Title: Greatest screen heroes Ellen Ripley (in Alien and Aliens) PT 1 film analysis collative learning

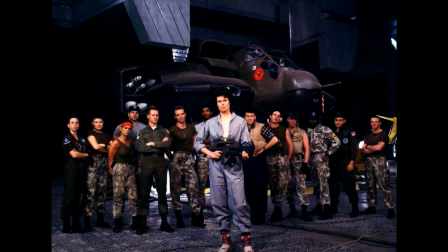ellen ripley instead of simply trying to create a scenario where another loose alien hunts people down one by one which is what they did in the stupid third alien movie cameron pushed the alien character into the background and made ellen ripley the absolute center of the story his film basically tells the story
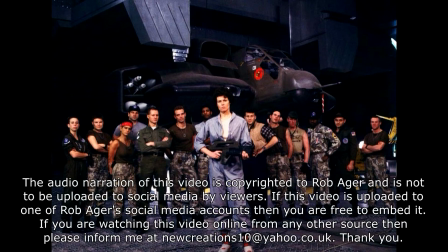of how ripley overcomes her traumatized state of fear induced by the events of the first film the visual style of aliens may be brighter more metallic and
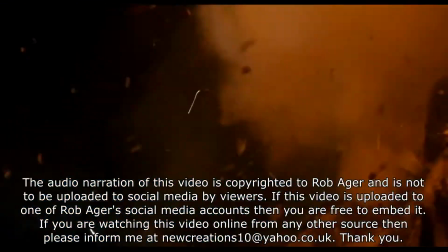more flashy and explosive the pacing may be faster but ripley's journey between
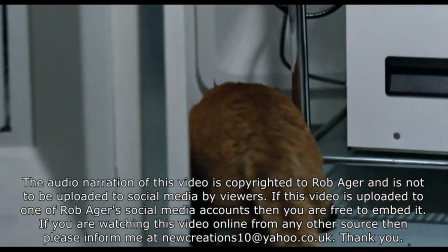the two films flows smoothly it really does feel like the same person journeying across these two movies i've never heard anyone criticize the quality of how ripley's character arc between these two films was acted and scripted the psychological journey she goes through is seamless it works brilliantly and i think that's where the haters of aliens are really missing the point they consider the alien creature to be the center of the first movie but it's not the human characters were the beating heart that made that film work the alien was just a manifestation of their
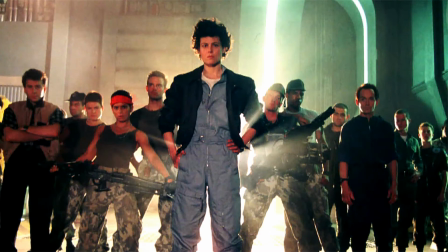fears and in turn the fears of the audience to start a sequel movie with new characters thus abandoning grippley herself would create an emotional disconnection between the two stories sure a new engaging protagonist could have been established, but why bother?
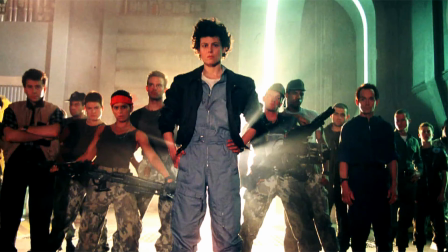Cameron's approach of using Ripley started from a position of strength and established personal history, so in my opinion Aliens is one of the most well-scripted sequels ever made. But what about that genre change? Well the horror genre typically doesn't provide thoroughly satisfying resolutions.
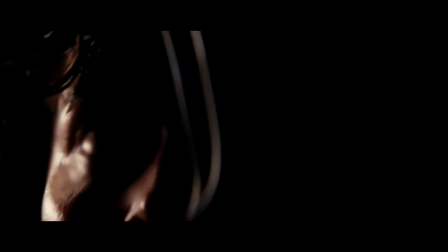The final act usually involves a protagonist narrowly escaping something horrible,
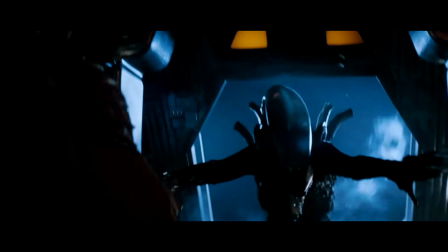but with the threat remaining in the distance as the credits are about to roll cameron wanted ripley to actually overcome what she feared rather
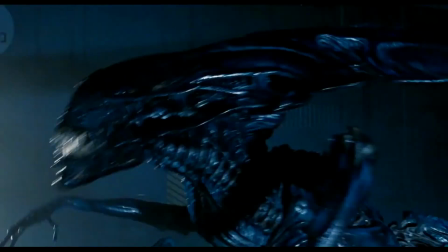than just narrowly escape it again and so a genre switch to action makes perfect sense action movies tend
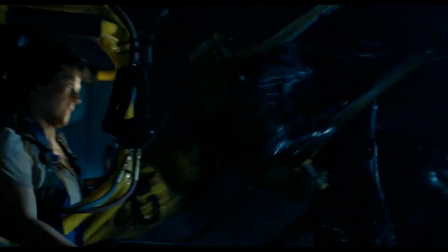to have more satisfying final acts because the emotional emphasis is on empowerment not horror a switch to mere straight
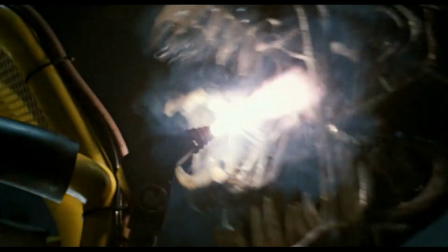drama wouldn't work because it wouldn't have as much emotional punch the action genre is where the adrenaline surge of winning is at its finest,
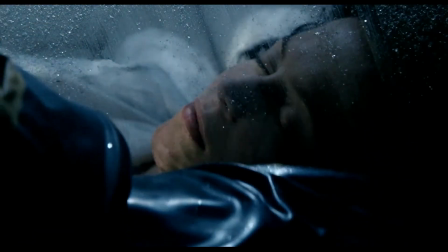and to that effect Aliens doesn't begin as an action film, because to do that would be rejected by audiences, as it's too big a sudden shift from the end of the first movie.
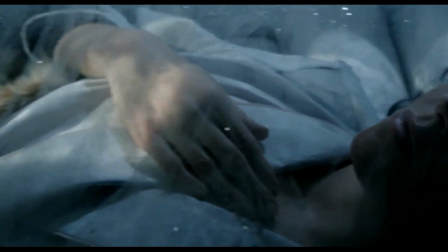Instead it begins with similar emotional tones how the first film ended. Ripley in hypersleep, dark visuals, hypnotic music, and snail pacing.
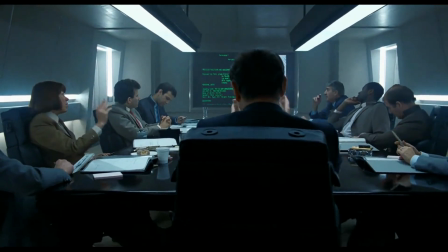The film then comfortably moves into straight drama and then gradually transforms over the space of a good half hour into a horror-action hybrid only
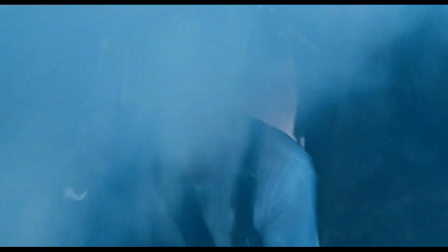in its final act does the action empowerment element take over actually i consider the very title of the film to be a sort of deception instead of aliens
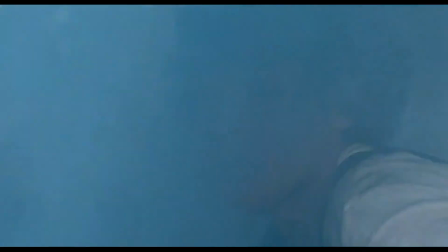it should just be called ellen as in ellen ripley incidentally another feature that the two movies share and which i've heard very little criticism of
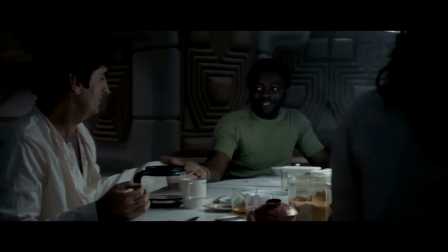is the casting and acting alien was a formidable achievement in terms of how real its futuristic characters felt even the secondary characters
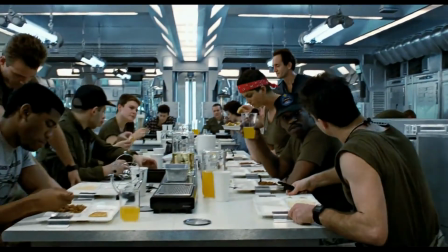Cameron achieves the same in Aliens, but instead of repeating the same types of characters,
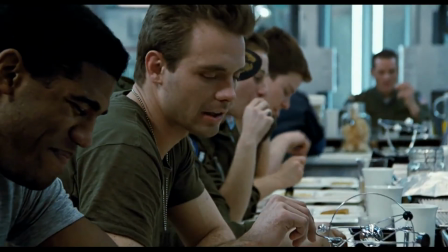he switches to a different psychological breed of secondary characters, from miserable corporate slave miners to egotistical soldiers.
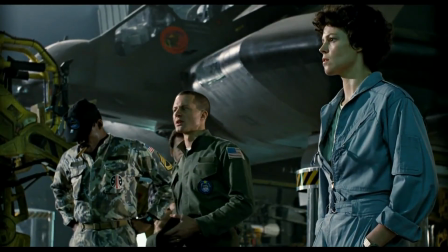It's extremely doubtful that soldiers this far in the future would be anything like the ones that we have now.
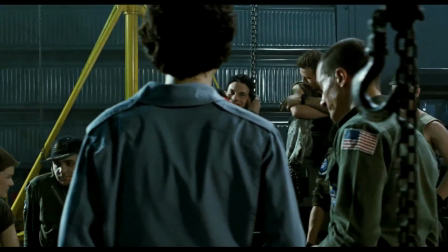They'd more likely be tech wizards in control of sophisticated machinery.
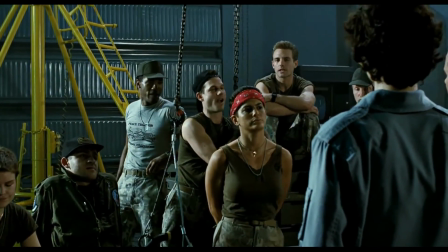But audiences were already familiar with gung-ho soldier mentality from straight war movies,
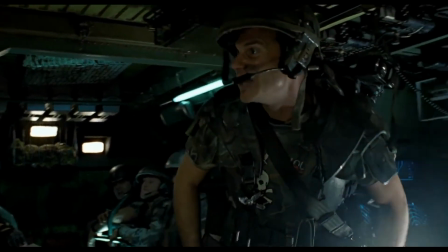and so those stereotypes are placed in Cameron's script and then played with in inventive ways like Hudson being arrogantly confident and then turning
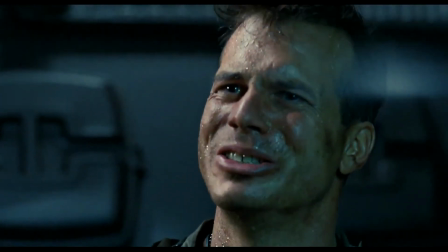out to be the most cowardly of the bunch I mean his character arc was so strong
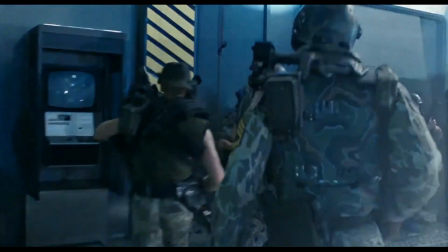he could have had his own dedicated comedy movie but these soldiers also provide an empowerment framework that Ripley draws upon to kick
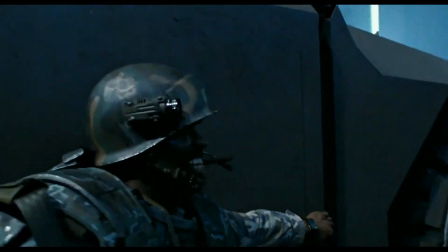ass herself and that's another piece of script writing genius I'll finish off this introduction though with a critique of my own.
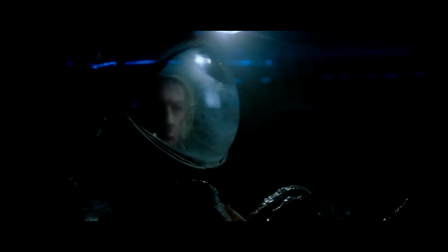The visceral differences between the two films in terms of body horror are a weakness for me.
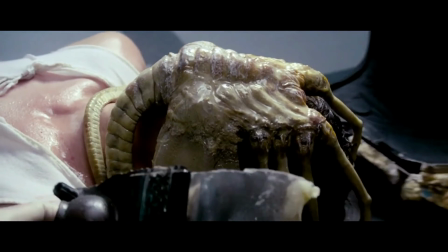Scott's film uses organic imagery and sounds to unsettle the viewer, it plays on unconscious fears of birth trauma from both the position of mother and child,
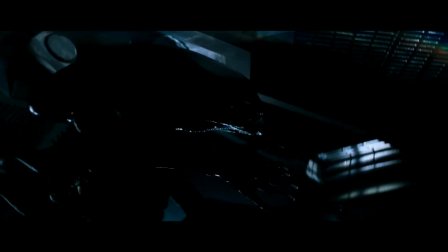and it plays on fears of rape and the unsettling mechanical aspects of human reproduction.
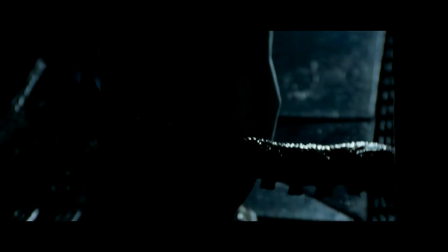These factors were very original in Alien and are as important to its success as anything else. Aliens only has minor allusions to these psychological qualities, though. I think it's a feature of the first film that Cameron either didn't quite appreciate or simply wasn't that interested in.
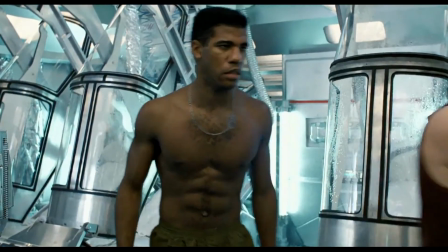For one thing, he switches the organic brown and grey colour palette of the first film to a dominance of blues and metallic shininess,
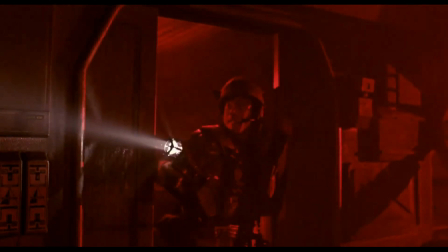with occasional strong splashes of red light.
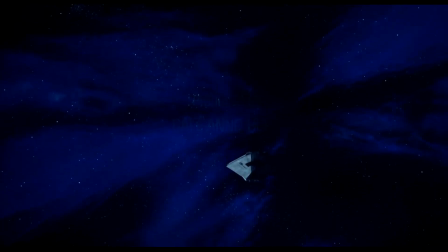The big colour change is present in the very opening shot of Aliens. blue is the dominant color of this film as it was in the terminator and the abyss
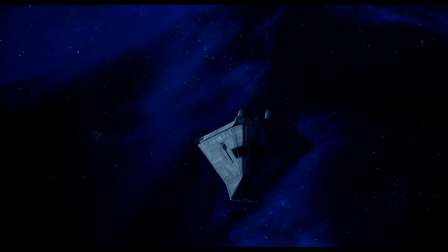though i suppose the blue here fits as an emotional punctuation that ripley is effectively
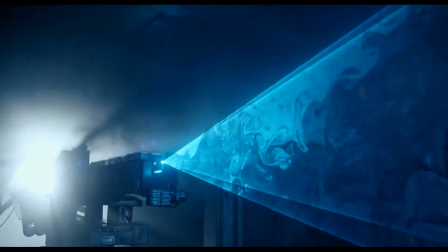frozen in hypersleep and her emotional journey starts from a
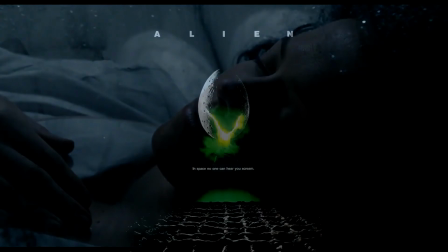place of well emotional coldness the first alien film was also thematically bleak presenting a vision of humanity as a fragile helpless biological accident in an uncompromisingly hostile universe.
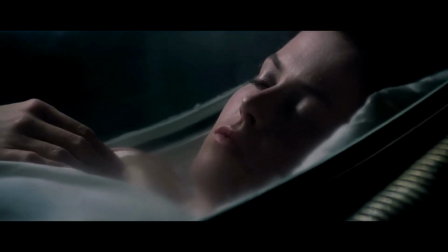The film offered no other hope to the viewer than a symbolic retreat of the main character to the womb-like salvation of hypersleep at the end. As a horror film, that works perfectly well. I would have liked some of the bleakness to have been more prominent in the first half of Aliens, though.
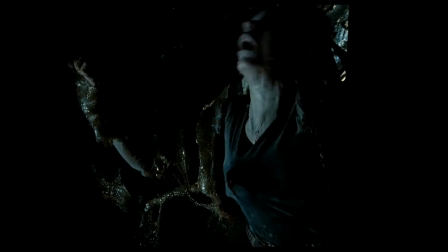The moments where it is present are quite strong, such as a colonist being restrained by alien mush as a chestburster eats its way out of her.
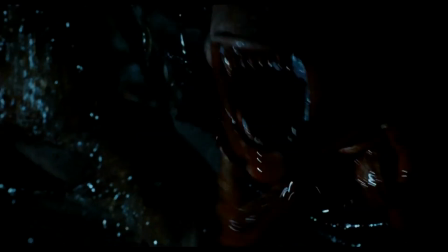That, for me, is the film's scariest moment in the horror sense. and the effects of the little alien are better than in the first movie i think they are
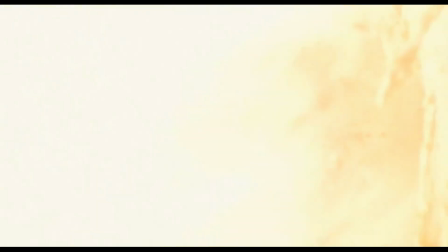anyway at least in terms of how the creature moves and another great moment one of my favorite scenes actually is when ripley and noose
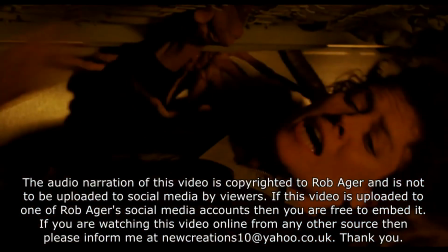are stalked by two facehuggers and nearly impregnated again cameron concentrates
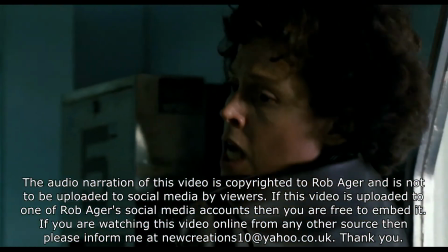on getting some physical agility into the aliens which was missing in the first film and the addition
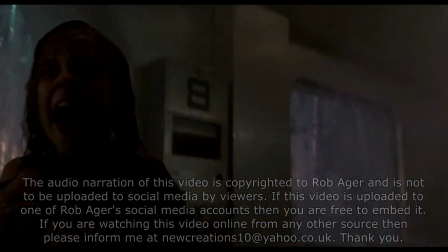of agile movements absolutely plays here on any arachnophobia that the audience might have
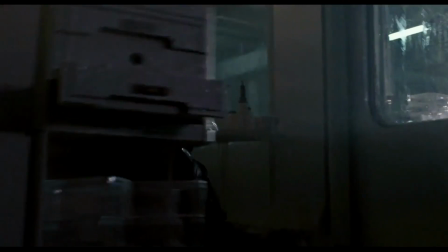i only wish that james horner had them accentuated the arachnophobic feel
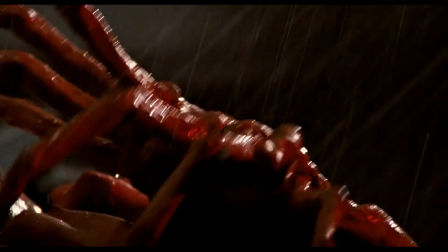with a greater emphasis on creepy crawly elements in the music for the scene slightly missed opportunity
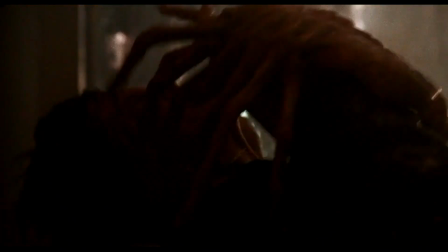there so in a nutshell alien was a story of psychological trauma a first act aliens is a story of recovery and empowerment a natural progression from the first act in fact to me the entire movie aliens is pretty much a kind of self-help lesson from the director about personal empowerment but the details and sophistication of how jim cameron executed it are incredible and are on par actually with how expertly ridley scott created the fear element of the first movie and so the rest of this analysis will break down the marvelous subtleties of ellen ripley's journey between the two films